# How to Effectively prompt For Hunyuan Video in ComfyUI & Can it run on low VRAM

Maybe it's a winter garden or a dimly lit attic. Then add some action or emotion. This gives movement or feeling to your scene. It could be as simple as strikes a match or rushing down a staircase. After that, include details. These are the small but important things that make the visual more specific and believable, like red hoodie or golden dunes.
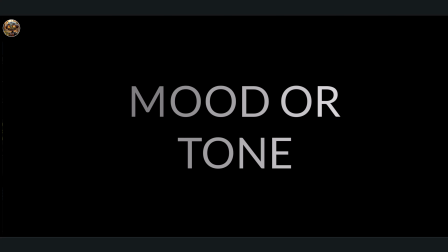You'll also want to establish the mood or tone. Is it mysterious? Whimsical?
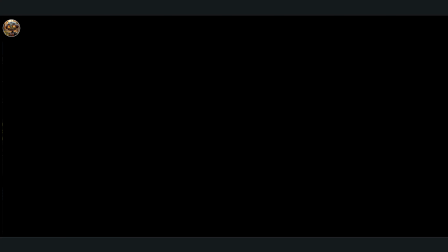The tone shapes the overall aesthetic and vibe of your video. Framing or shot type is another thing to consider.
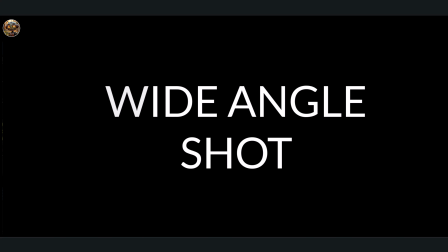Are you imagining a close-up, a wide-angle shot, or something else? Finally, don't forget imaginative touches. This is where you can get creative. Maybe you add something unusual, like a panda riding a bicycle or melting ice castles.
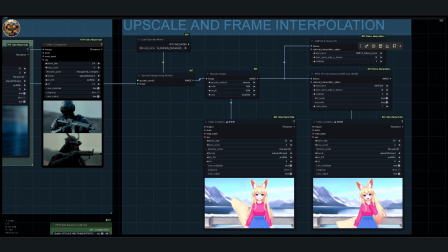To test this out, I used the following prompt: a cinematic scene, a
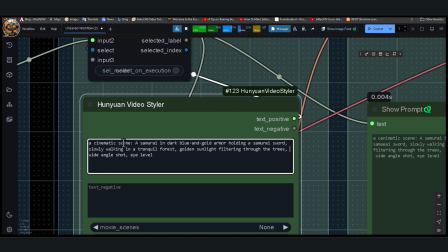samurai in dark blue and gold armor holding a samurai sword, slowly walking in a tranquil forest, golden sunlight filtering through the trees,
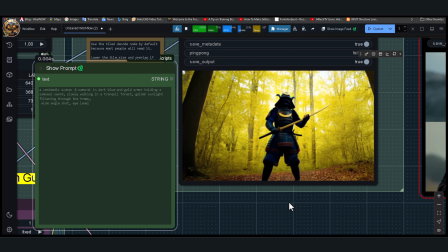wide-angle shot, eye level. Let's break down how those 7 elements are used in this example. The subject focus is the samurai, described in detail with his armor and sword. The setting is the tranquil forest, which sets the mood for the whole scene. The action is slowly walking, which adds a sense of calm, deliberate movement.
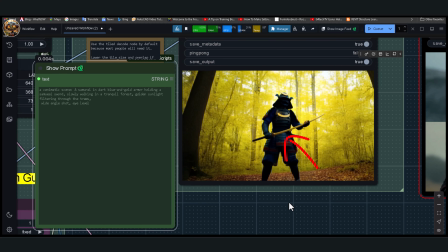The details, like the colors of the armor, ground the visuals in historical and cultural specifics. The tone comes through with the golden sunlight, which creates a peaceful and almost ethereal atmosphere. The framing is a wide-angle shot at eye level, which gives a cinematic feel.
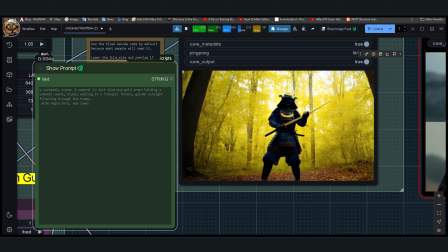And the imaginative touch. That's the golden sunlight filtering through the trees, which elevates the scene visually. On paper, this prompt looks great. It seems like it should produce something vivid and detailed. But when I ran it through Hunyuan, the results were disappointing. Here's where the model starts to fall short.
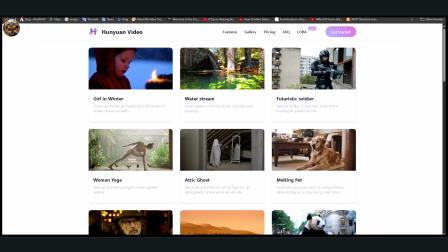If you look at the examples on Hunyuan's website, most of the prompts are incredibly simple.
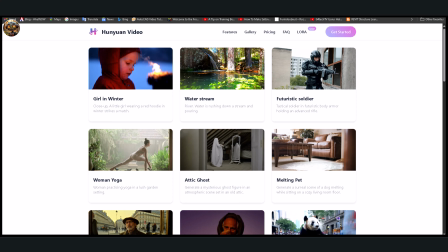For instance, one example is just a close-up, a little girl wearing a red hoodie in winter strikes a match.
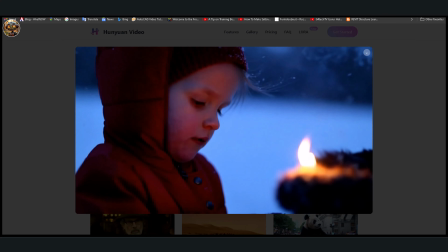The subject is clear. It's the little girl in the red hoodie. The action is strikes a match, and the word winter gives you the atmosphere.
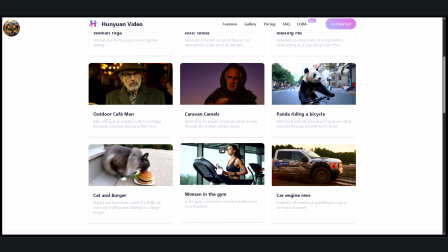Another example is, in the gym, a woman in workout clothes runs on a treadmill.
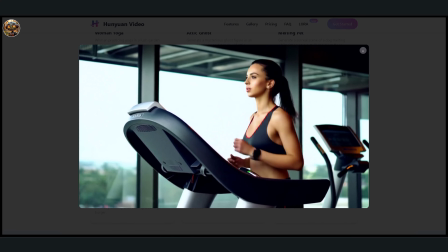Again, the subject is the woman in workout clothes, the setting is the gym, and the action is running on a treadmill.
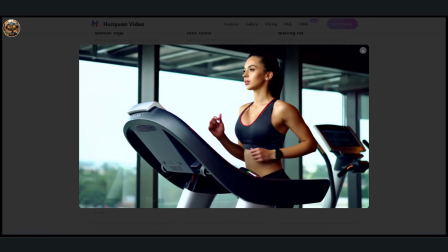Even with minimal input, Hunyuan fills in the gaps to create a cohesive video. But here's the thing, when you try to add just a little more complexity or specificity to these prompts, the results often fall apart.
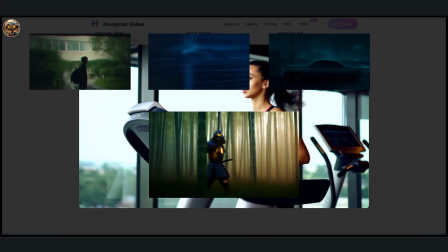That's exactly what happened when I tested the model. Instead of improving, the videos became less coherent.
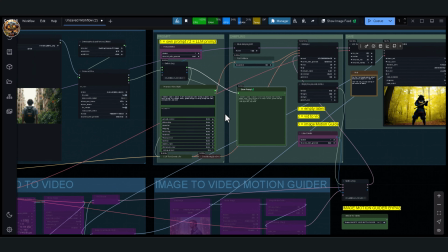Next, let's look at how to use the video styler node to make things a little faster and easier for you.
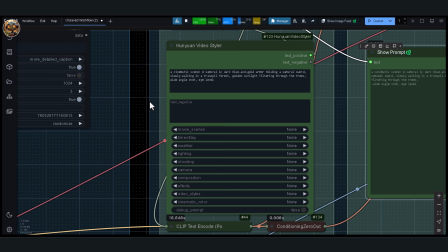But, and I can't stress this enough, you really need to keep your prompts simple. Stick to somewhere between 100 and 300 characters. The node itself gives you a ton of options like movie scenes, time of day, weather, lighting, camera angles, composition, effects, video styles, and cinematic color. It's a lot, right?
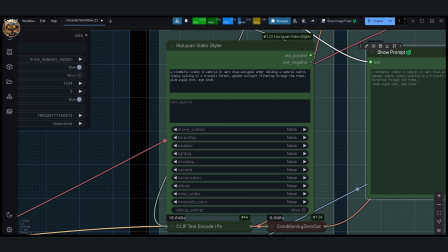But just because you can use all of these doesn't mean you should. Let me show you how I use this node without overcomplicating things. I always start with 2 basic elements, the subject and the action. Let's say I want to create a video of a car drifting around a corner.
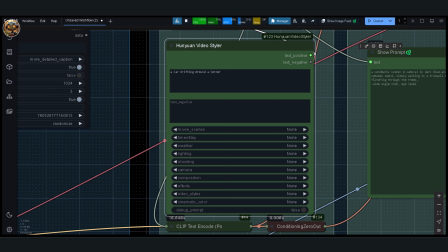The subject is the car, and the action is drifting around the corner. Even if I stop there, Hunyuan would generate a pretty solid video. But let's try adding just a little more detail. Not too much, because this model really struggles when the prompt gets overly complicated.
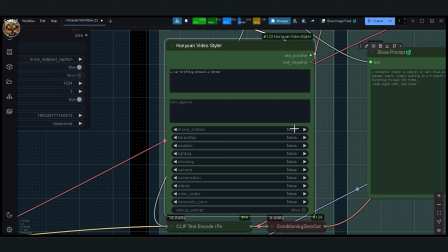For this example, I'll choose a well-known movie scene to set the tone. Let's go with Mad Max Fury Road. To make sure the scene is easy to visualize, I'll choose high noon for the time of day. That gives us bright, intense lighting, which fits perfectly with the Mad Max vibe.